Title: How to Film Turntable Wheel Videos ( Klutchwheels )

So lay the wheel down obviously. And then I'm going to use my tripod to kind of extend over the wheel and be straight up it and I'll be holding the main light myself. Alright, so now here's setup number two. I just made everything the opposite so the wheel is flat now the camera is high up in the air.
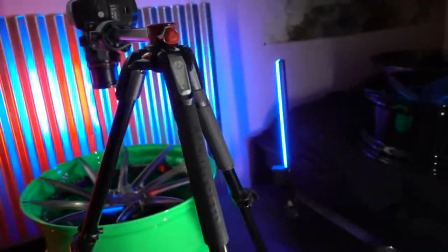[12:41]
So see here I had to put the tripod a lot higher.
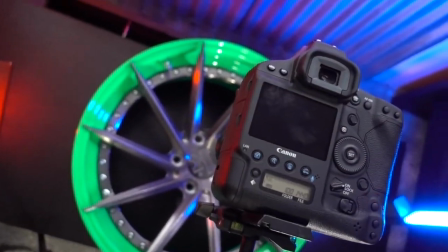[12:48]
Straight up and over the wheel here. Let's get a little view going here. See it's perfectly centered in there.
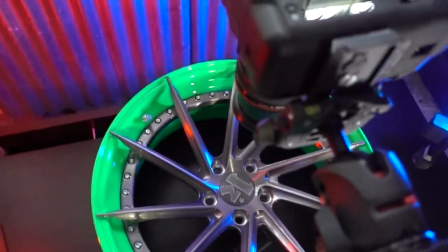[12:57]
So then it'll spin just like if it was on a car. Still have the light there, the blue lights, the fact that I gave them a little bit.
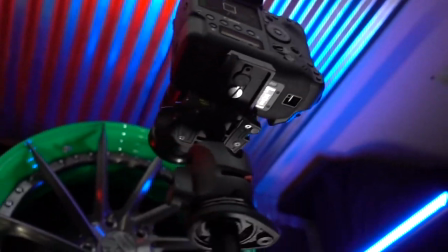[13:04]
You'll see a little bit coming off the spokes a little bit. And I'll be zoomed in but you can see it's super dark.
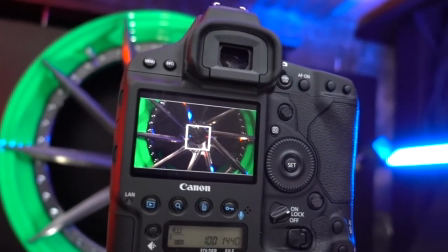[13:13]
Oops. And this camera is probably making it a little better than it is.
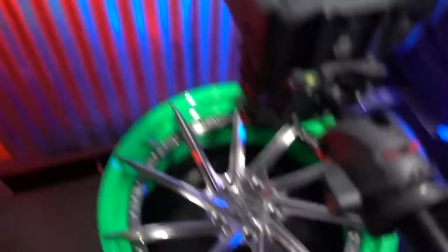[13:16]
So this time I will be manually moving the light over
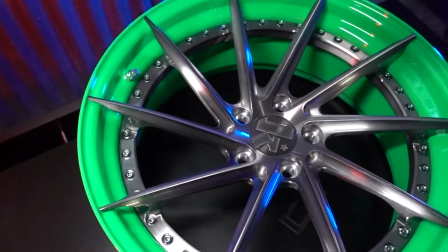[13:22]
to give a cooler look. more stylized look off of the spokes as it's spinning.
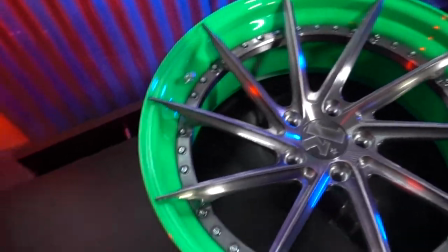[13:30]
So let me figure out a way to mount you guys up here so you can see that because it's a little hard to do one-handed.
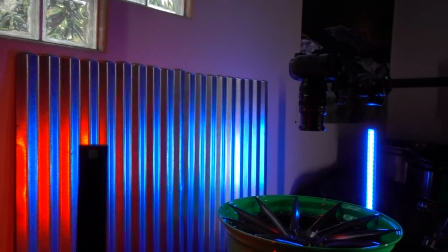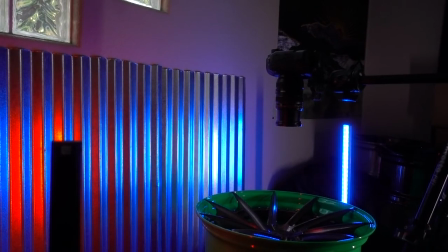[13:42]
Alright so get the wheel spinning,
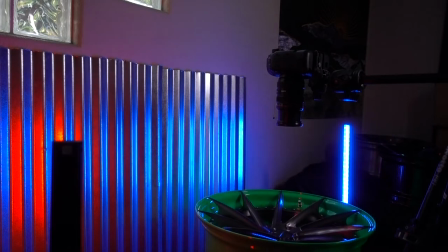[13:49]
got the camera focused in the middle and try
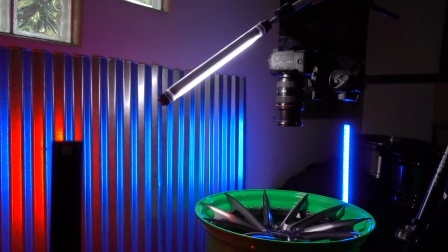[13:56]
to show the most light when the center cap is perfectly flat. So the K is straight up and down now.
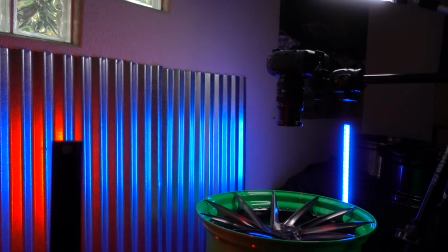[14:04]
Like it kind of fades away, make the light go away from it. A lot of times I'll edit to that. So I'll do like a general going around,
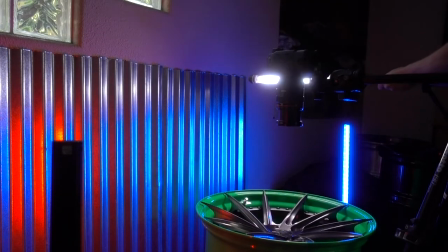[14:13]
try to plan it out where it's not as visible as much until it gets perfectly flat.
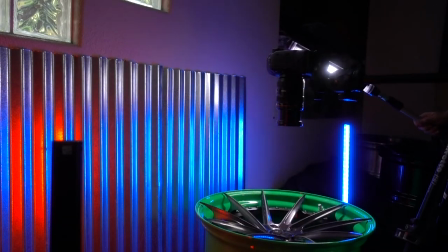[14:20]
And then I'll have the lights highlight the center cap a little better.
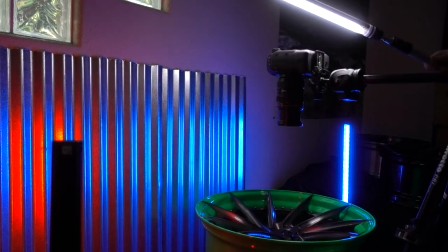[14:26]
Or you can kind of go like out to in and it makes the K light up real cool or
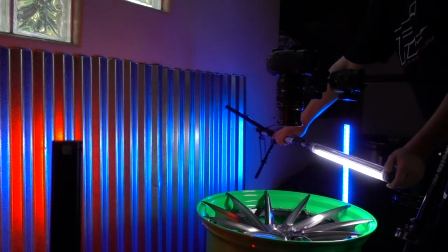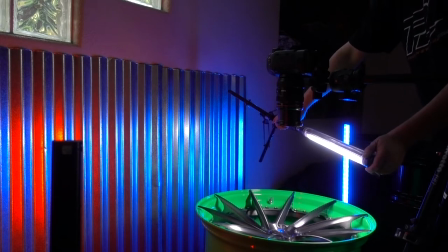[14:42]
even directly on. It'll make the center really bright and then the outside gets a little darker.
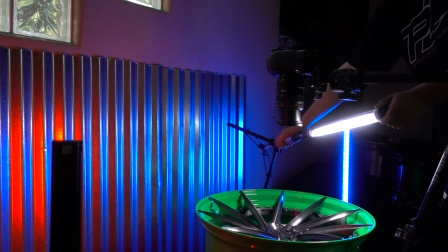[14:52]
Just keep an eye out for hot spots especially like on the brighter colors they tend to do hot spots a little easier.
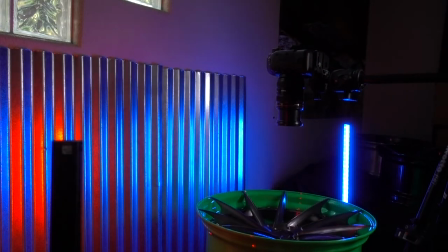[15:01]
So you can always fade it out, do like a, your own, like fade to black rather than doing post.
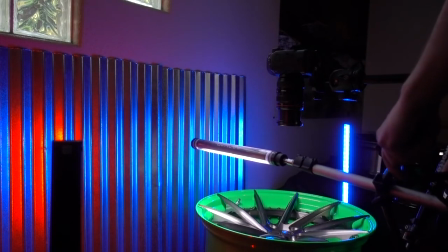[15:08]
Start with the close, and then kind of zoom out.
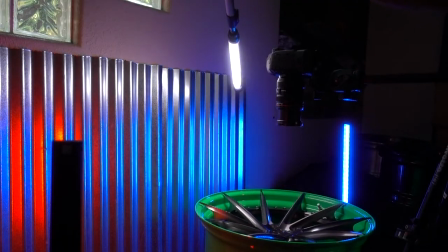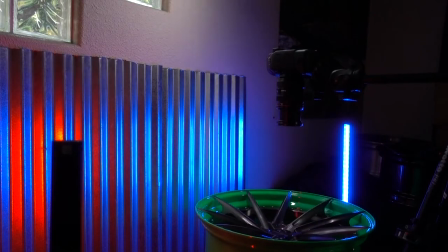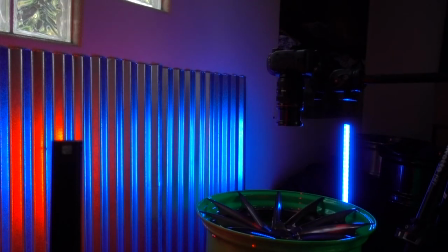[15:28]
And then, so that was wide out, so I'll do one like zoomed in real close.
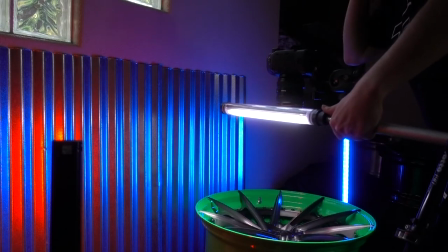[15:38]
One would just get solid on of the center cap there.
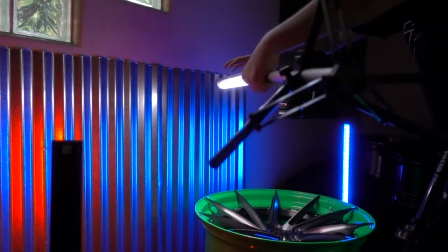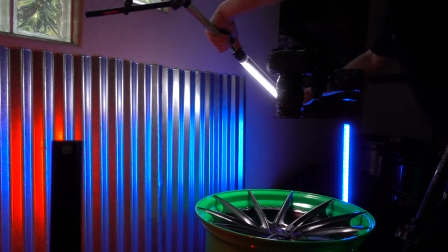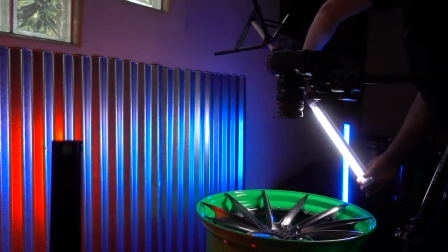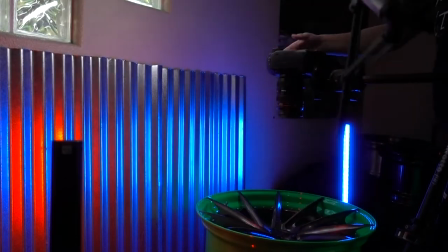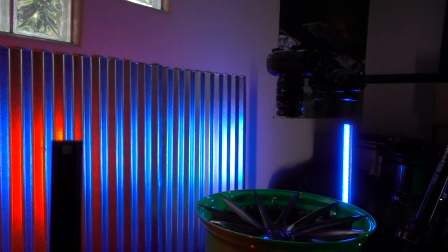[16:08]
And that's pretty much it.
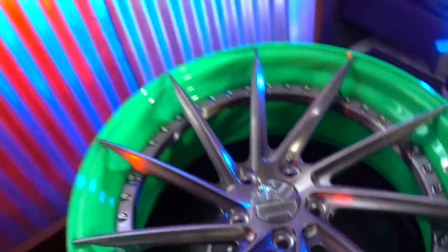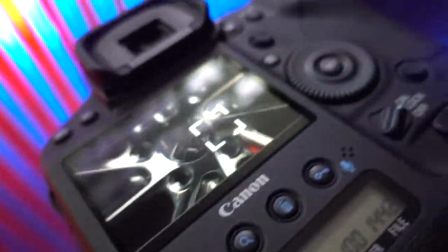[16:19]
So here's what I was talking about with the, let's see if you can see it, maybe you can just do it like this.